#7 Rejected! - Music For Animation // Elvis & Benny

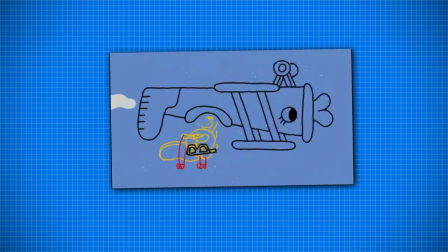(4:53)
the director wanted it a bit lighter, more in line with the helicopter theme that we had established before.
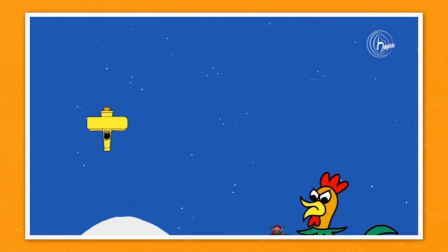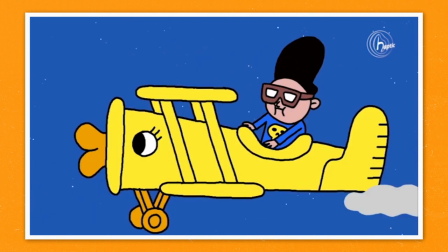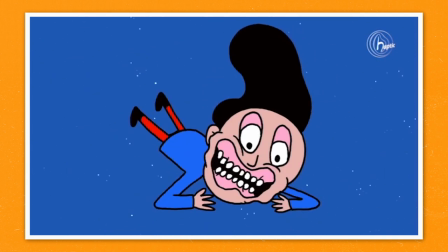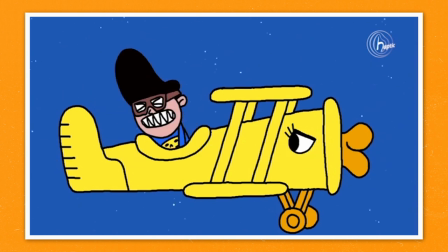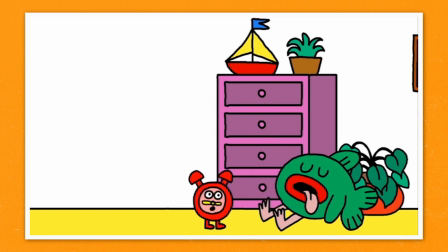(5:23)
In the same episode I experimented with a tribal jungle sound, for obvious reasons.
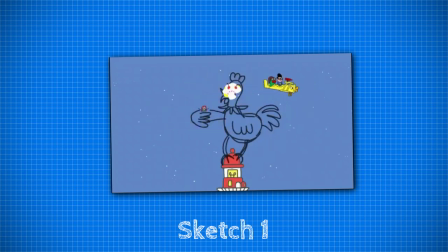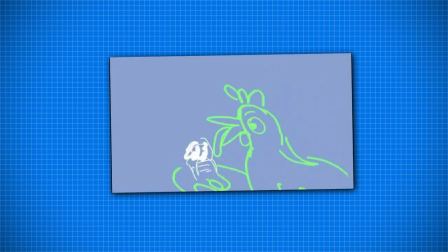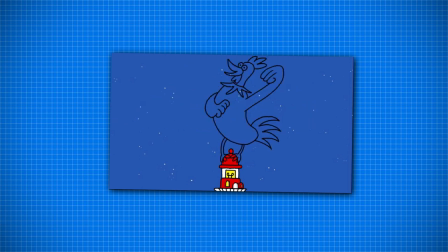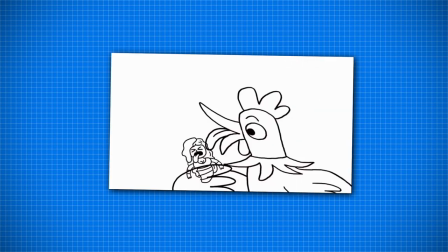(5:54)
In the final version we toned that down.
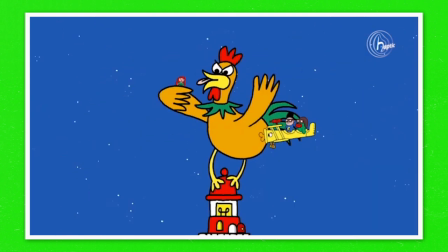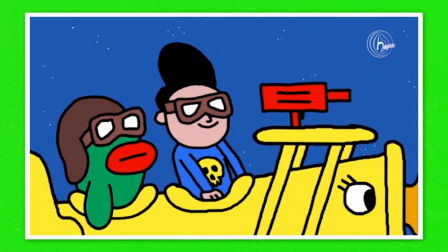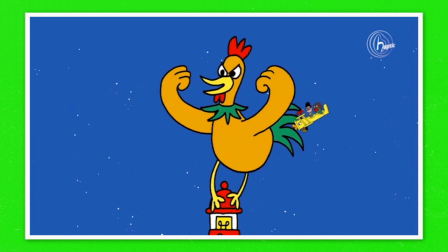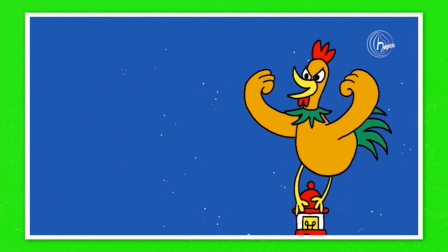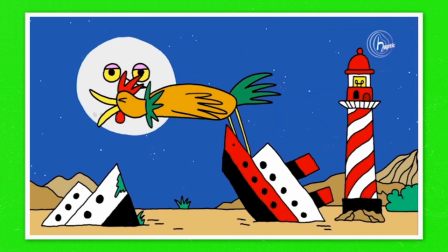(6:32)
I wrote this nice little tune for Babette's cooking.
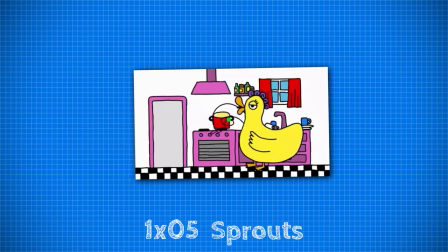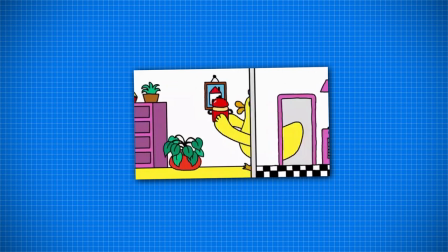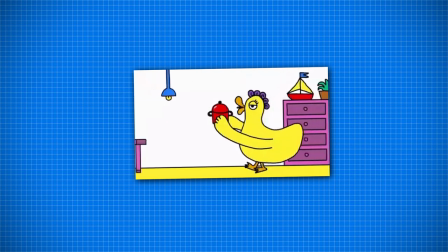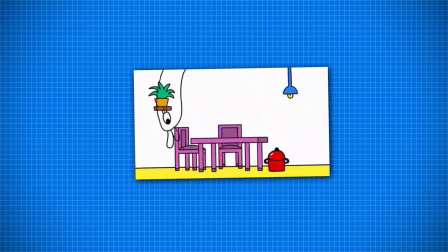(6:55)
But the director wanted Babette to sing so this cue was dropped entirely.
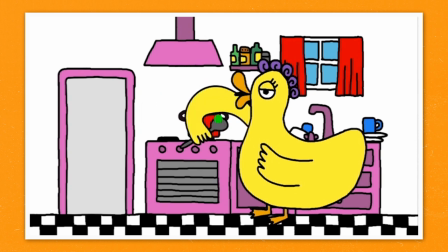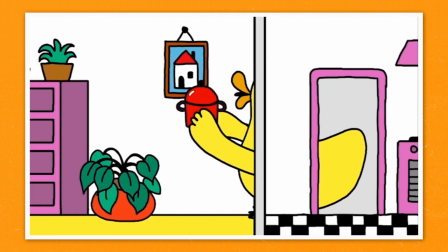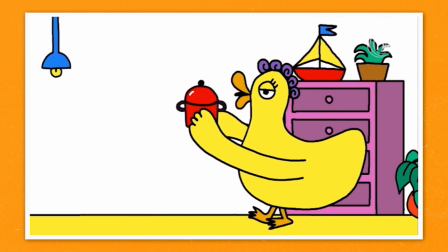(7:13)
At least the tune she ended up singing was inspired by the next piece of music.
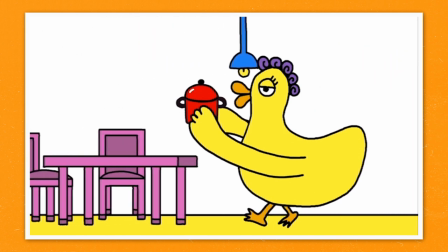(7:19) Quack, quack, quack, quack, quack.
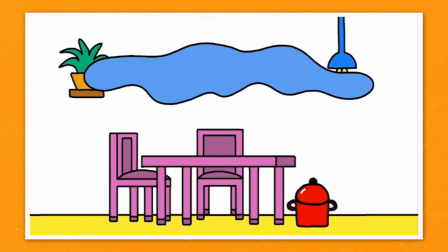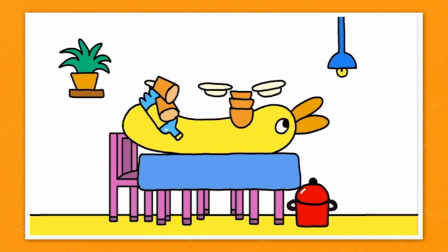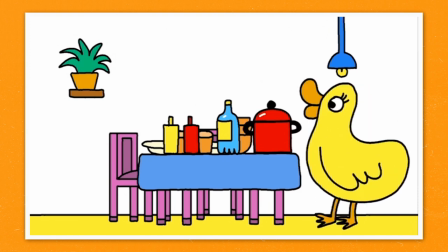(7:33) Elvis! Benny!
What's the takeaway here?
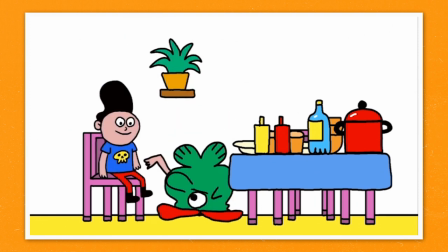(7:37)
For me, it's interesting to note that almost all revisions that were requested were in the first six episodes.
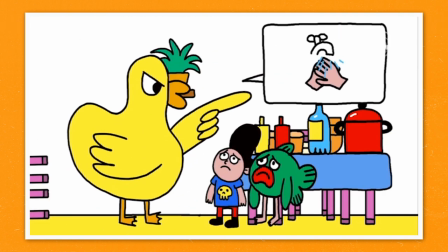(7:44)
That makes sense, because we were still looking for the right sound and exploring the boundaries of what belongs in the Elves and Benny universe and what doesn't.
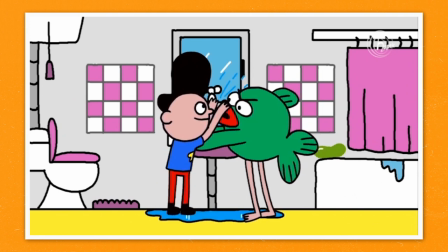(7:53)
Crucially, I hope this episode illustrates that as a composer, even though you're spending most of your time in your studio by yourself,
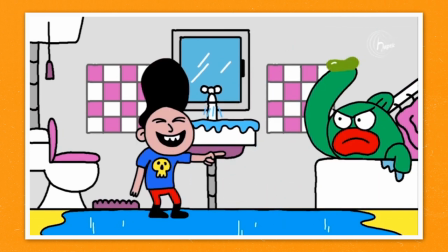(8:01)
finding the right sound is a team effort, and the director plays a huge role in that.
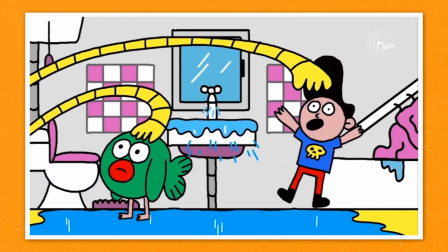(8:09)
Luckily, having found a specific sound for a show doesn't mean you don't get to explore a whole bunch of different genres of music.
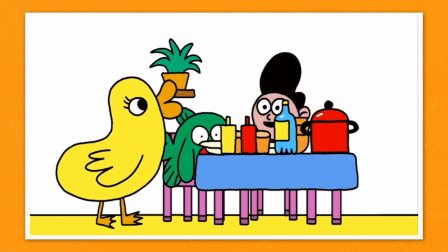(8:18)
See you next episode. Bye.